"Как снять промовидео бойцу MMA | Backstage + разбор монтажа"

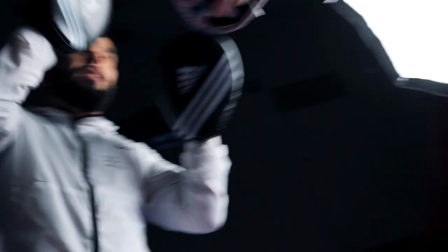(4:12)
Если честно, мне бы хотелось однажды попробовать все переснять, используя вот эти торцевые окна, чтобы в них светил яркий свет, и использовать дым-машину, задымить зал, чтобы не было видно стен, чтобы их они провалились в дыму.
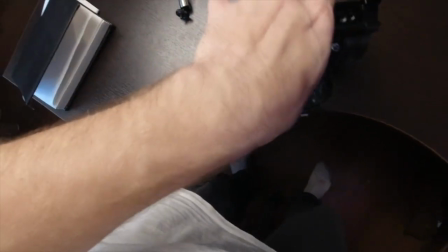(4:24)
В этот раз я все снимал с рук, используя клетку, и на нее поставил монитор на вот этой Magic Arm.
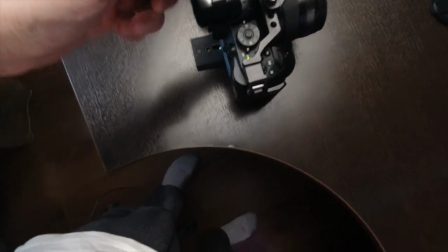(4:30)
Я недавно прикупил себе клетку для Панаса, и я подумал, как на самом деле я без нее раньше жил,
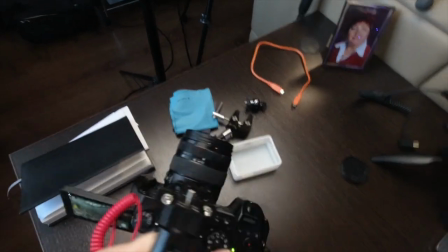(4:34)
потому что с ней снимать очень удобно, особенно вот эта ручка, которая сверху, очень подходит для ракурсов снизу. Из технических моментов, пожалуй, все. Что касается идеи видео, всегда перед съемкой я стараюсь искать какие-то референсы.
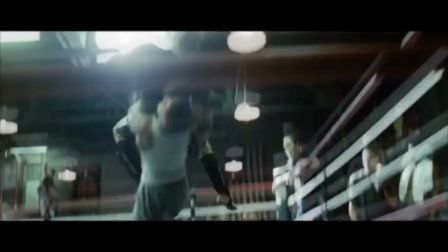(4:46)
Я начинаю копошить интернет в поисках каких-то тех или иных драк, пересматриваю. Кстати, вот я выбираю фильмы.
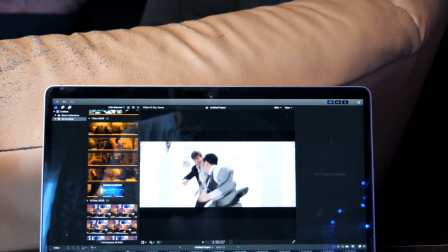(4:51)
Очень крутая есть драка из «Миссии невыполнима», «Фантом».
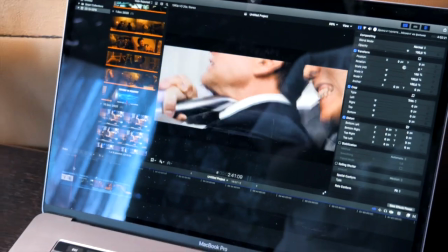(4:54)
Я вот здесь, кстати, сейчас смотрю как раз хваты и всякое разное такое, как снять крупные планы, там общие планы, запоминаю, делаю какие-то вырезки.
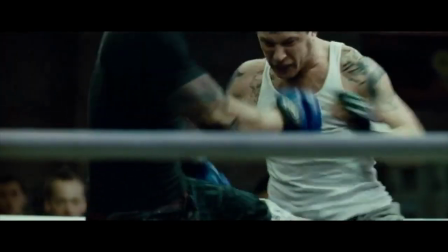(5:01)
Во-первых, это повышает твою насмотренность, что очень важно в нашем ремесле. И во-вторых, иногда лучше человеку показать то, что ты от него хочешь, чем пытаться объяснить. Я все никак не привыкну, что бойцы — это обычные люди, а не профессиональные актеры. Раньше, когда мы были малы, мы с моим братаном, когда нам было по 8-10 лет, устраивали там некие шоу, там во дворе мы дрались и поддавались друг другу. У нас называлась это игра в недодрожку, типа в поддавки. Били там по прикольному всякому с двух ног грудак, там интересно бросали. Позже в Голливуде этому дали название «рестлинг».
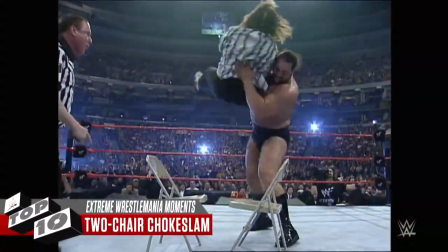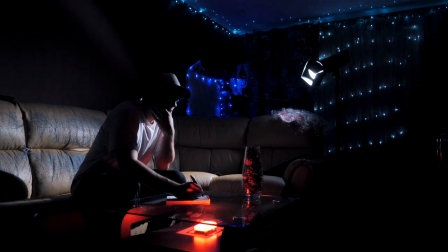(5:42)
Насмотревшись постановочных боев в фильмах, я выписываю все сцены на бумагу, загоняю их в монтажку и начинаю их разбирать по кадрово.
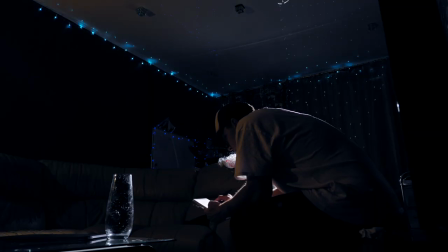(5:49)
Пока я это делаю, пока в смысле выписываю сцены на бумагу, у меня рождаются какие-то новые мысли.
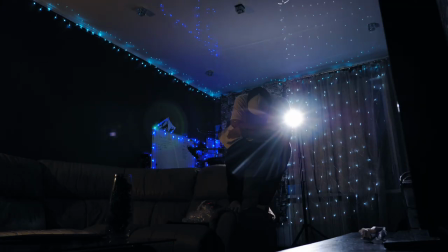(5:53)
Возможно, может получиться даже какая-то история, но, черт возьми, у меня каждый раз не получается это сделать. Я снимаю просто стандартную тренировку. Никаких постановочных боев, никаких постановочных сцен, у меня никогда этого не выходит.
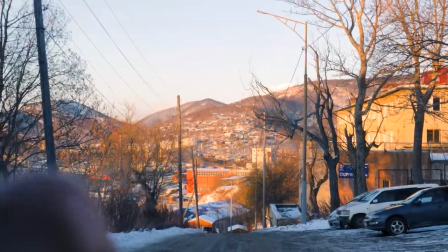(6:06)
Я не знаю, в чем дело. Перед съемкой я стараюсь приехать пораньше, иногда это слишком пораньше.
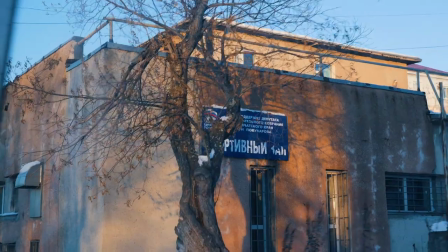(6:11)
Съемочное место находится в реально жутком месте. Если на кто-то смотрит с Камчедалов, это район Рябиковская.
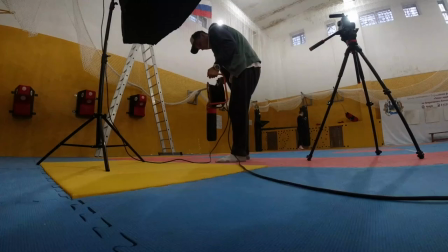(6:16)
Местами место жутковат. Местами. Камчедалов не дадут соврать. Очень не люблю торопиться, я хочу спокойно все расставить и неспешно обсудить процесс.
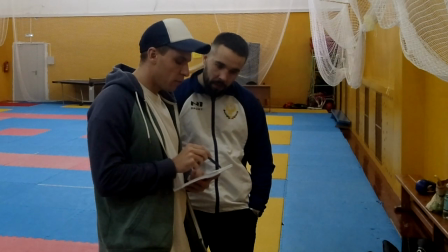(6:24)
Дальше я накидываю главному тренеру свои идеи. И в этот раз я, честно, был приятно удивлен, что он проделал точно такую же работу сам.
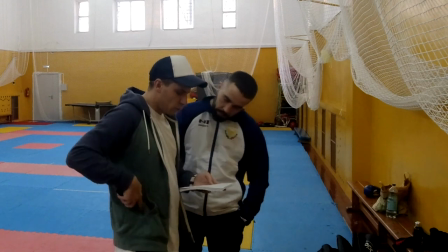(6:31)
То есть выписал все необходимые кадры, какие он хотел бы видеть в видео. Дальше начали подтягиваться бойцы, и с каждым из них мне хотелось поработать сперва отдельно, поняв,
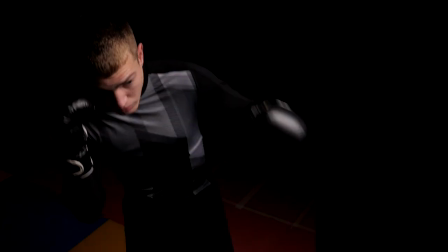(6:39)
кто из них как выглядит в кадре и кого надо будет ставить в постановочный спарринг, а кто будет работать просто на снарядах.
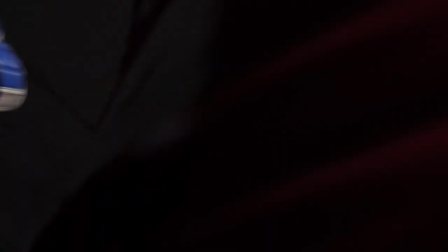(6:45)
Поэтому вначале мы отсняли мешок и манекен. В промежутках я снимал работу на лапах, на падах с тренером.
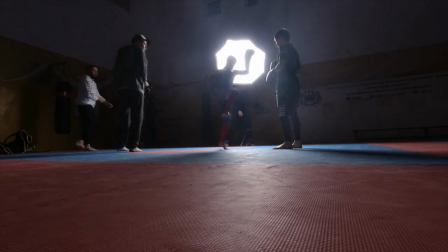(6:50)
Дальше я попросил ребят, чтобы они провели небольшую стандартную тренировку, буквально 10-15 минут.
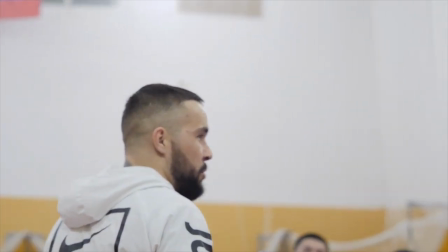(6:55)
Мне нужно было обязательно набрать кадров, где тренер взаимодействует с бойцами, чтобы в кадре было видно отношение его к своим ученикам.
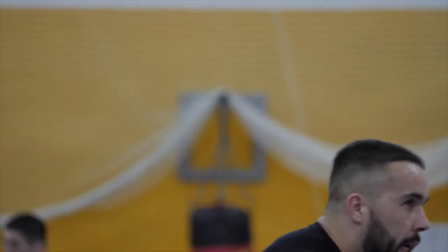(7:02)
Такое я обычно снимаю на телевик, чтобы не вторгаться в его личное пространство, и телевик здорово сжимает пространство за ним и перед ним. Ты телек покажи. Дальше было несколько постановочных ударов и бросков, которые мы поставили с ребятами.
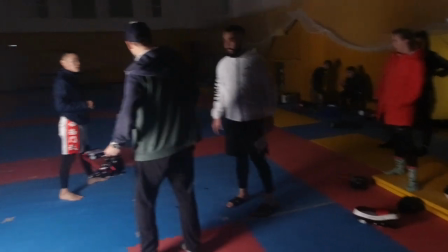(7:18)
Конечно, с постановочным боем в этот раз я опять погорячился. Во-первых, это не делается за 5 минут. Во-вторых, у бойцов быстро заканчивалось терпение, и это было прям видно на их лицах. Им хотелось сделать все быстрее. Последним кадром было завязывание бинтов, классика. Этот кадр я спланировал заранее.
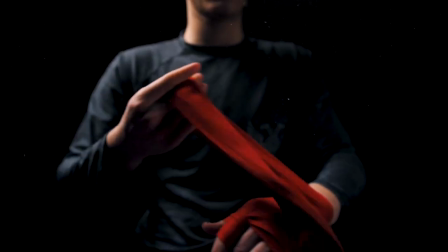(7:32)
Я решил его делать также в темном ключе, потому что как бы нет фона.
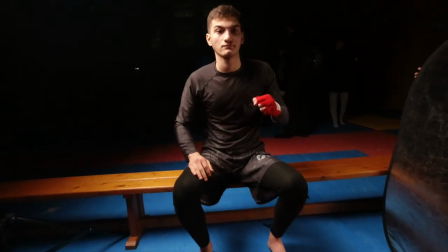(7:37)
Поэтому я снимал его, отдаляясь от объекта, держа камеру в руках и оставляя место по бокам на случай, если в ролике будут логотипы.
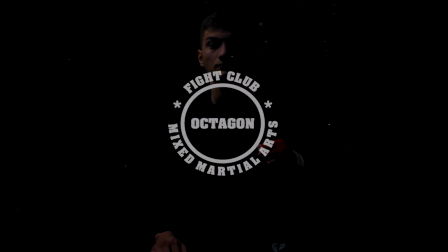(7:44)
Да, в ролике были логотипы, поэтому этот кадр мне пригодился. Что касается монтажа, здесь, в принципе, тоже все стандартно.
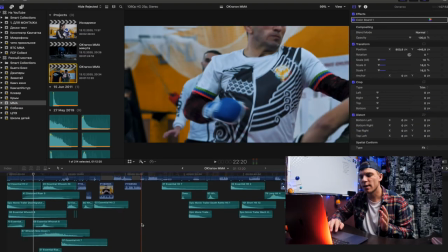(7:50)
Вот она вся таймлиния этого ролика. Ролик был заявлен на 1 минуту, но у меня получился немного больше.
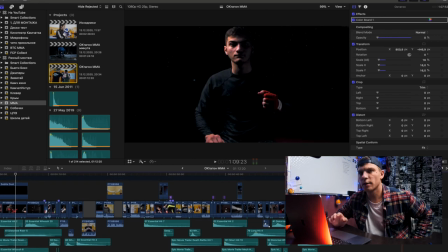(7:55)
В пэкшот длится там буквально несколько, 4, 5 или 7 секунд в районе этого,
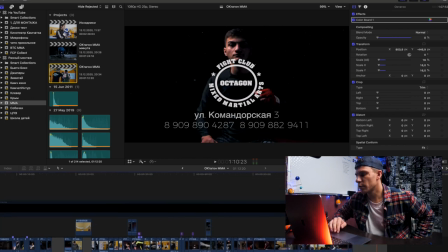(8:00)
для того, чтобы разместить контактную информацию, логотипы. Здесь вот сейчас виден только один логотип, но были еще несколько по бокам.
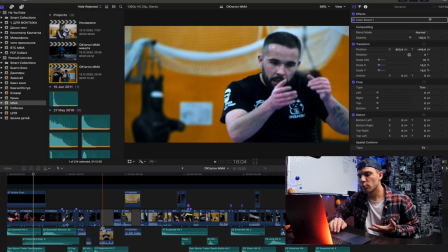(8:08)
И здесь по монтажу, в принципе, все стандартно. Главное соблюдать динамичный монтаж и более-менее последовательную историю.
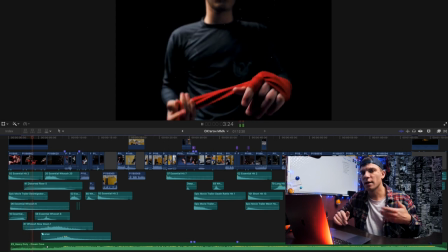(8:15)
Есть типа набор кадров, с которого ты кадры, когда я просматриваю, я понимаю, какой будет кадр первый, какой заключительный.
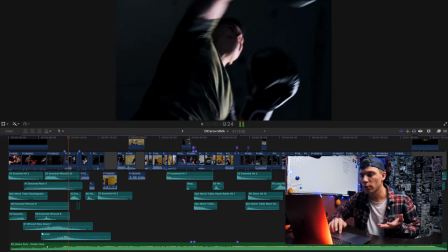(8:20)
В данном случае первым кадром я выбрал, естественно, навязывание бинтов, но он не завязывает их до конца, а завязывает он их до конца в конце ролика.
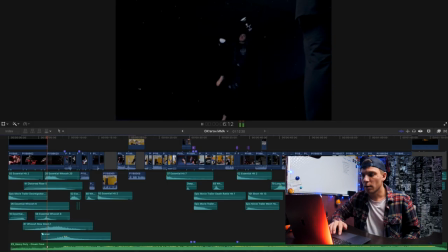(8:27)
То есть есть начало и есть конец. А после этого парень выпрыгивает из темноты.
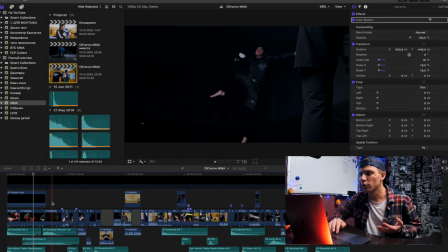(8:30)
Я хотел, чтобы вот этот Супермен Панч, вот этот, он должен был типа вылетать вообще полностью из темноты, но этого немного не получилось.
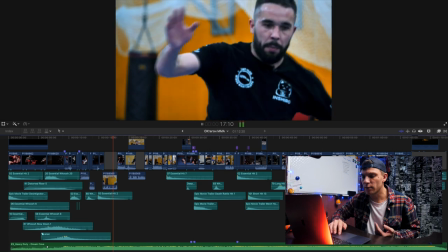(8:38)
Здесь вот самое интересное, что есть в этом видео, это куча вот саунд-дизайна, все вот это бирюзовые куски аудио, это звуковые эффекты.
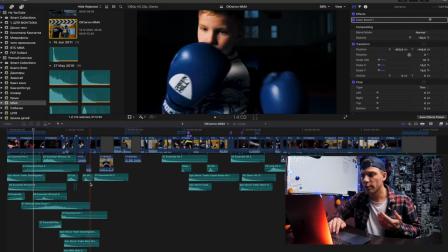(8:46)
То есть каждый переход, каждый удар, каждый бросок у меня подзвучен каким-то звуковым эффектом.
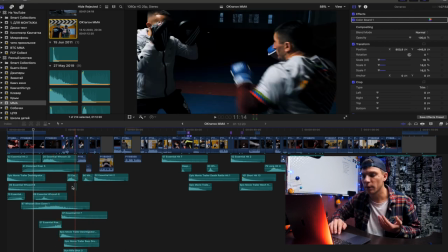(8:51)
В основном это хиты и в уши.
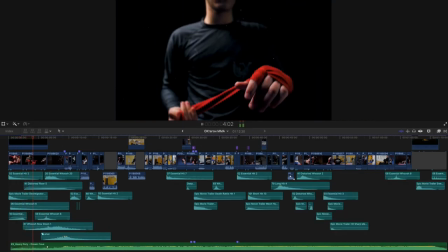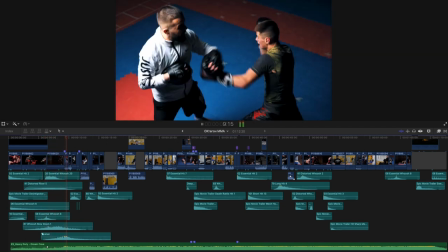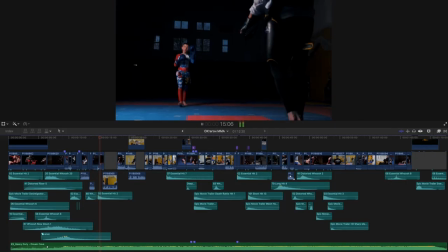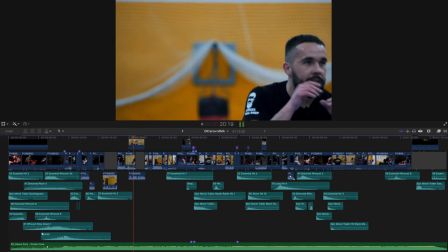Еще есть прикольного здесь вот этот Subtle Dust, это такой,
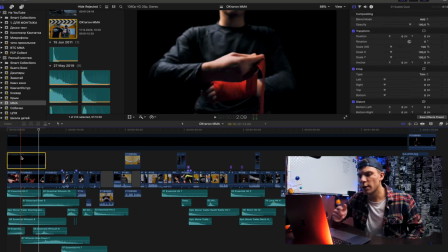(9:20)
вот если его выключить, то исчезают частицы вот этой микропыли, которые появляются. Это получается, у меня есть специальный пакет оверлеев, там есть и частицы, и пыль, и какой-то дополнительный искусственный свет. Я их иногда использую. В данном случае вот я добавил пыль в начале и немного в конце.
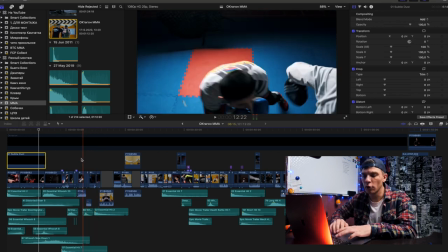(9:36)
Можно было еще в некоторых темных шотах, конечно, добавить пыль. В остальном все стандартно, все переходы по фазе движения.
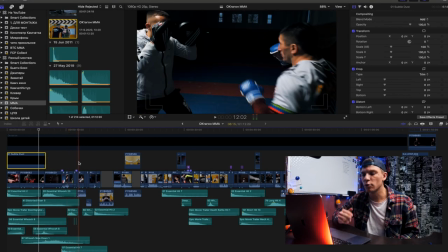(9:43)
Здесь он бьет, здесь он тоже бьет, а здесь нырок. Но главное соблюдать динамику, делать кадры по, там, по 12-14 фреймов. Еще из прикольного я использовал вот такие эффекты.
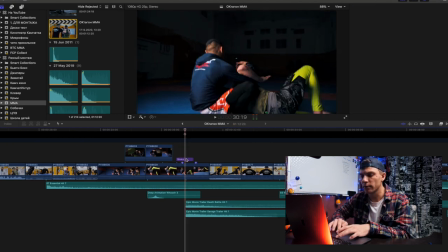(9:53)
Это шейк, тряска, ее можно делать вручную, но я этого не делаю, потому что у меня есть такой плагин Pixel Film Studio.
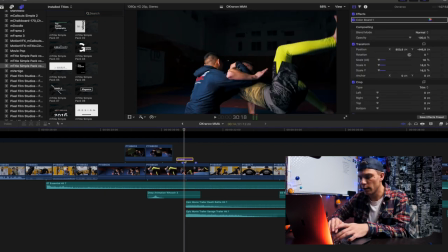(9:59)
И вот здесь он очень в тему, когда парень его бросает, получается, если его убрать, вот сейчас V нажмем, то нет ощущения этого падения.
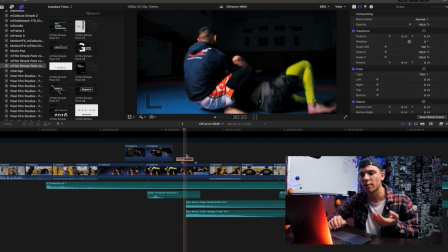(10:07)
Кто-то недавно в комментариях спрашивал краски про бойца, типа, чувак месит грушу, как сделать вручную тряску. Это можно сделать ключевыми точками, я это уже рассказывал в одном из видео.
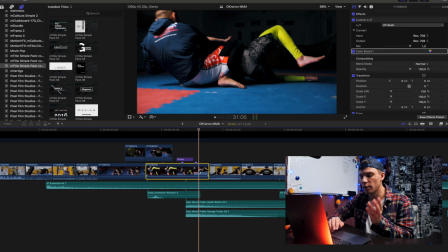(10:15)
Выбирается наш отрезок, ставится кейфрейм, там, откуда ты хочешь начать тряску, нажимаешь Shift-T, у тебя появляется свободное трансформирование, и ключевыми точками отмечаешь, немножко заскериваешь, увеличишь буквально на 5%, и создаешь эту тряску при помощи ключевых точек, смещая в ту или иную сторону свой шот. Это должно занять буквально несколько кадров, там 4-5.
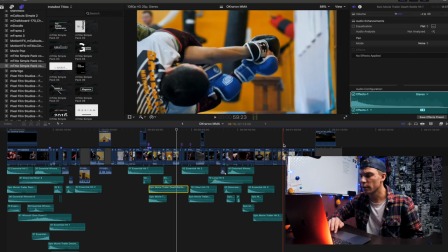(10:35)
В конце я немного ускоряюсь по монтажу, показываю, как они здесь на тренировке одеваются, и типа финальные заломы, и все.
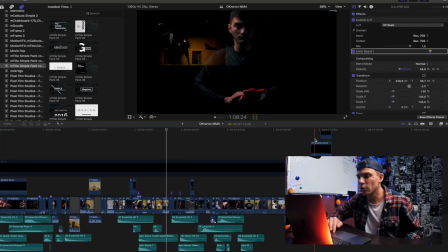(10:44)
Вот этот шот вообще, кстати, сделан на GoPro, и стандартный переход Cross Dissolve, который уже не используется как 20 лет, наверное.
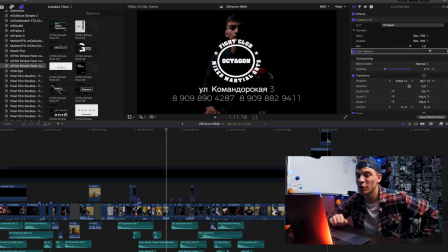(10:52)
Такой олдскульный переход, и здесь парень показывает кулак, все, пэкшот. Отличный кадр для заключительного шота, поэтому как-то так. Дай знать, если тебе понравился такой формат, впереди еще одна съемка бойцов, могу запилить еще один бэкстейдж, рассказать более подробно именно со съемочной площадки. Поэтому пиши, дай обратную связь. А на этом все, пока.